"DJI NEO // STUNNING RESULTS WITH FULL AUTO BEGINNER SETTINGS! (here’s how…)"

Hey folks, today we're taking this little beauty out for a spin with that bad boy in the background there. Total beginner mode today, full automatic settings. All you're going to need is your DJI Neo and a phone. No need for a controller. Automatic the whole way. However, we are going to apply a little bit of thought to our shots, and I'm going to show you how we can craft a sequence that people are going to want to watch, and you can do exactly the same.
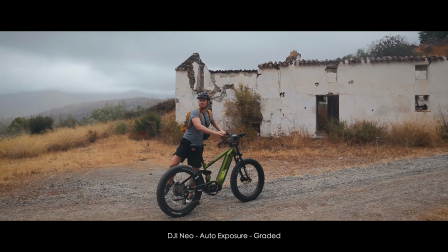[0:23]
Yes, it's a selfie drone, but that doesn't mean you have to stand there the whole time waving at it. You can get some real power out of even just a tiny little drone like this. So let's get into it now.
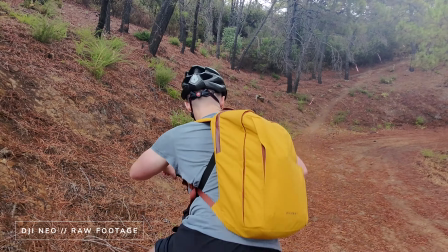[0:36]
There are two steps to creating a video. First of all, we have to capture some footage.
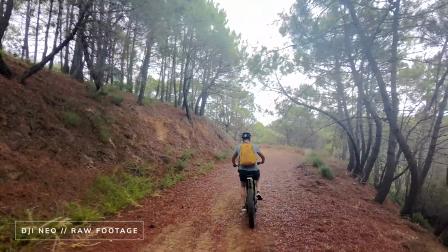[0:41]
Second of all, we have to edit it. Now, when you are capturing, try and think with the edit in mind.
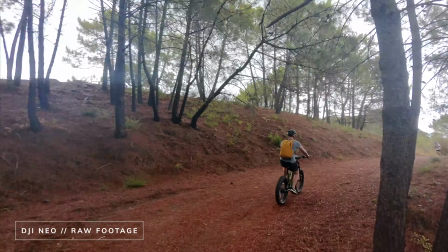[0:46]
No one really wants to watch your incredibly long shots, so try and construct shots that are fairly short and fairly to the point,
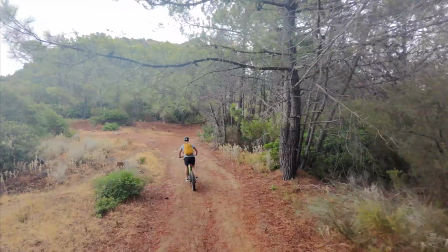[0:54]
knowing that you're going to cut them back in post into a fairly rapid fire montage.
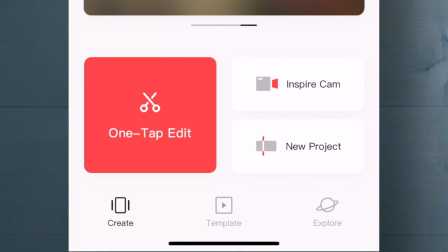[0:58]
In the second half of this video, we're going to create that montage using DJI's Late Cut app with the help of some AI.
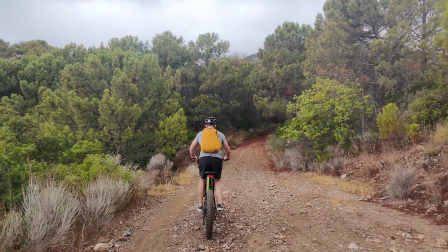[1:05]
But for now, let's get these follow shots. So back to me on the bike.
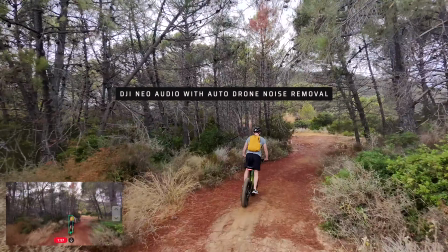[1:11]
We're on auto exposure, which in a situation like this, we're about to go into a darker patch.
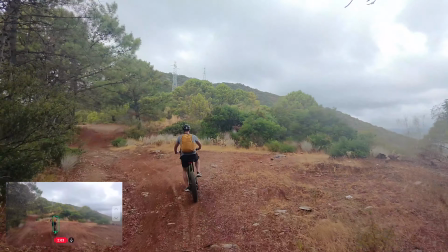[1:17]
Some trees overhanging, a bit of shade here. Auto exposure can actually help us out a little bit.
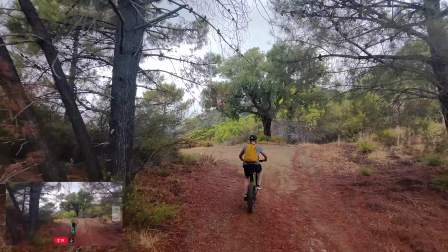[1:25]
I'm doing 20 kilometers an hour, between 20 and 25 kilometers per hour.
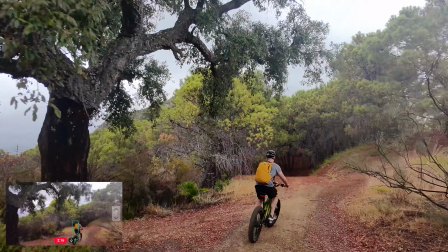[1:30]
Sounds like it's tracking me absolutely perfectly. Yes, I love the red colors here.
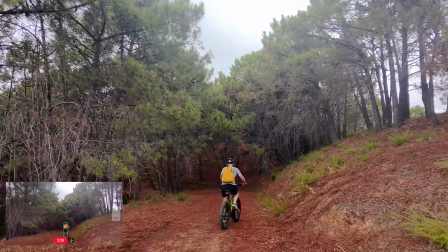[1:35]
This bit is so cool. All the old pine needles.
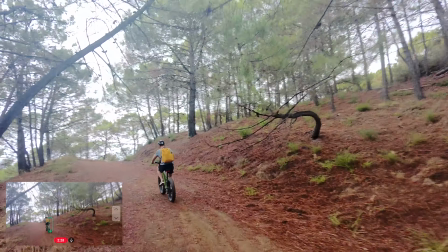[1:40]
Just in case you had any questions as to the Neo's tracking ability, this clip is about 2.5 minutes long and the tracking has been absolutely perfect.
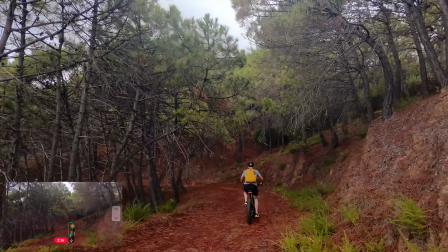[1:48]
What a lot of fun it is knowing that that drone has those cages around the propellers, and that even if it does hit a twig or a branch, the drone is going to be fine.
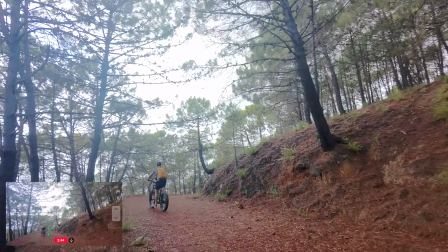[1:57]
Now, of course, we need to select some more pinpointed clips from this very long bit of footage, but we'll do that later.
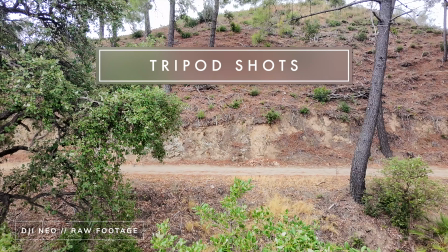[2:05]
Just because you can fly high doesn't mean you should. Just because you can fly maneuvers doesn't mean you should.
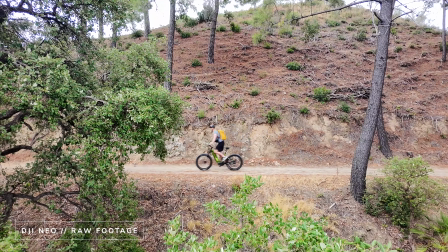[2:10]
Here we've got a nice tripod maneuver. We've set up a decent composition. I passed through the frame there.
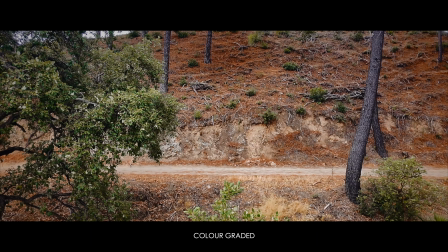[2:16]
I've used the foliage there to try and create some kind of decent kind of composition that's going to frame the subject. We'll go the other way just to get the shot as well. Here we go. Through the frame we go, hopefully. Nice. The drone was sitting just above that tree there. This is the one that's in the frame. This is also in the frame.
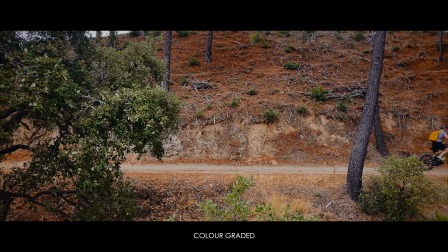[2:34]
Just sitting there. Tripod shot. Super easy. We'll set up another nice manual control tripod shot.
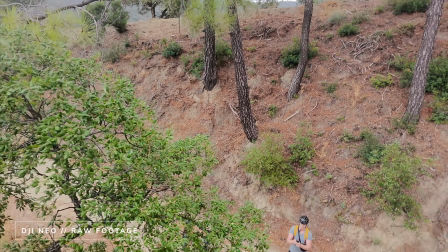[2:40]
We're just going to put the drone up there behind some of those branches. They'll add a bit of depth in the shot, just add some interest in the frame.
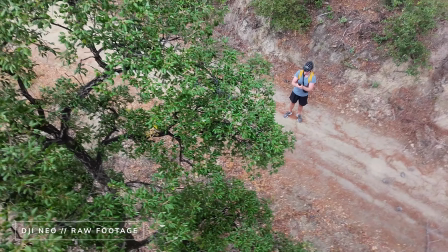[2:47]
The bike will pass through the frame. Another nice shot.
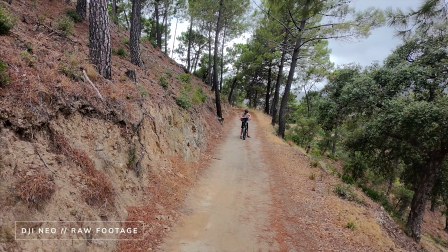[2:54]
Okay, I've set up a nice little composition here. We're just going to fly under the drone.
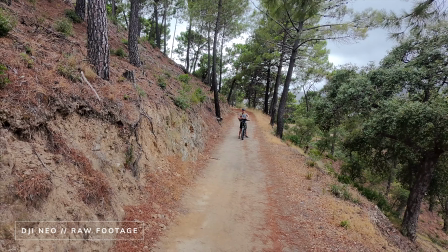[2:59]
Oops, just make sure we're still recording there. Yes, we are. I can see the drone getting pushed around in the wind a little bit. Right, we're going to go flying straight under. It's just a tripod shot here, but it doesn't matter.
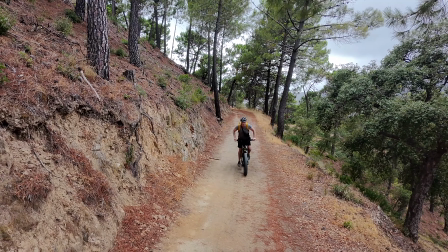[3:10]
Here we go. We're going to cycle under. Whoosh.
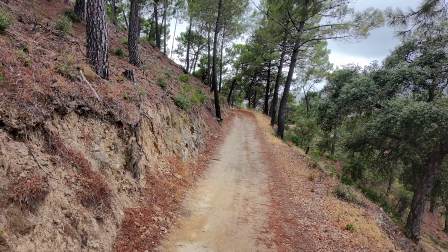[3:16]
See, the idea here is you're looking at this path. Now you see me. Wow, I just came into the frame. That was kind of interesting. Why was I showing you that path? Oh, I don't know. It was not very interesting when there was nothing in the frame. Then all of a sudden, I came in. We had some interest in that shot.
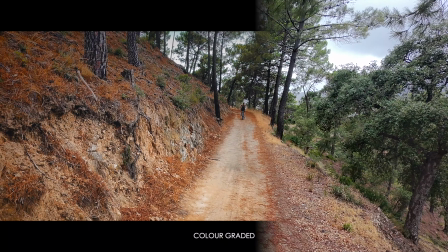[3:34]
Now from here, I'm very small, presumably, in the frame. I'm going to cycle along. Da, da, da, da, da, da.
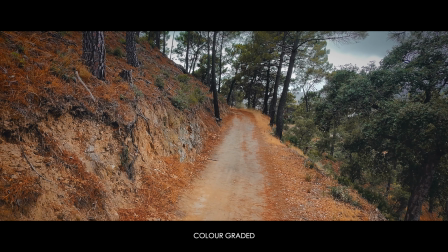[3:40]
Exciting stuff. Woo! Under the drone. Yes.
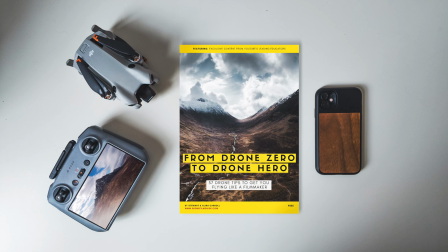[3:44]
While I've got you here, folks, remember to download a copy of our free ebook From Drone Zero to Drone Hero, 37 tips to get you flying like a filmmaker.
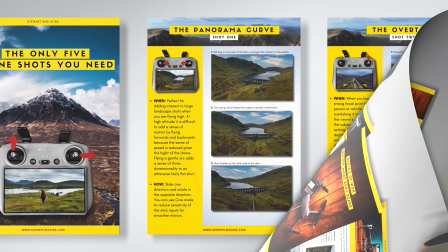[3:51]
You'll also be joining our community, giving you access to loads of free resources to really fast track your journey as an aerial filmmaker.
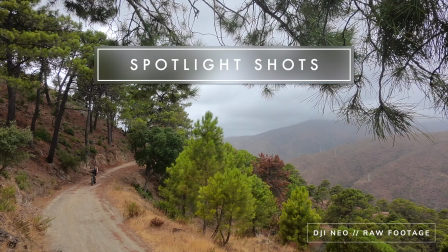[4:01]
Okay, I've set the spotlight up here for a nice panning rotation to track me as I cycle down this path.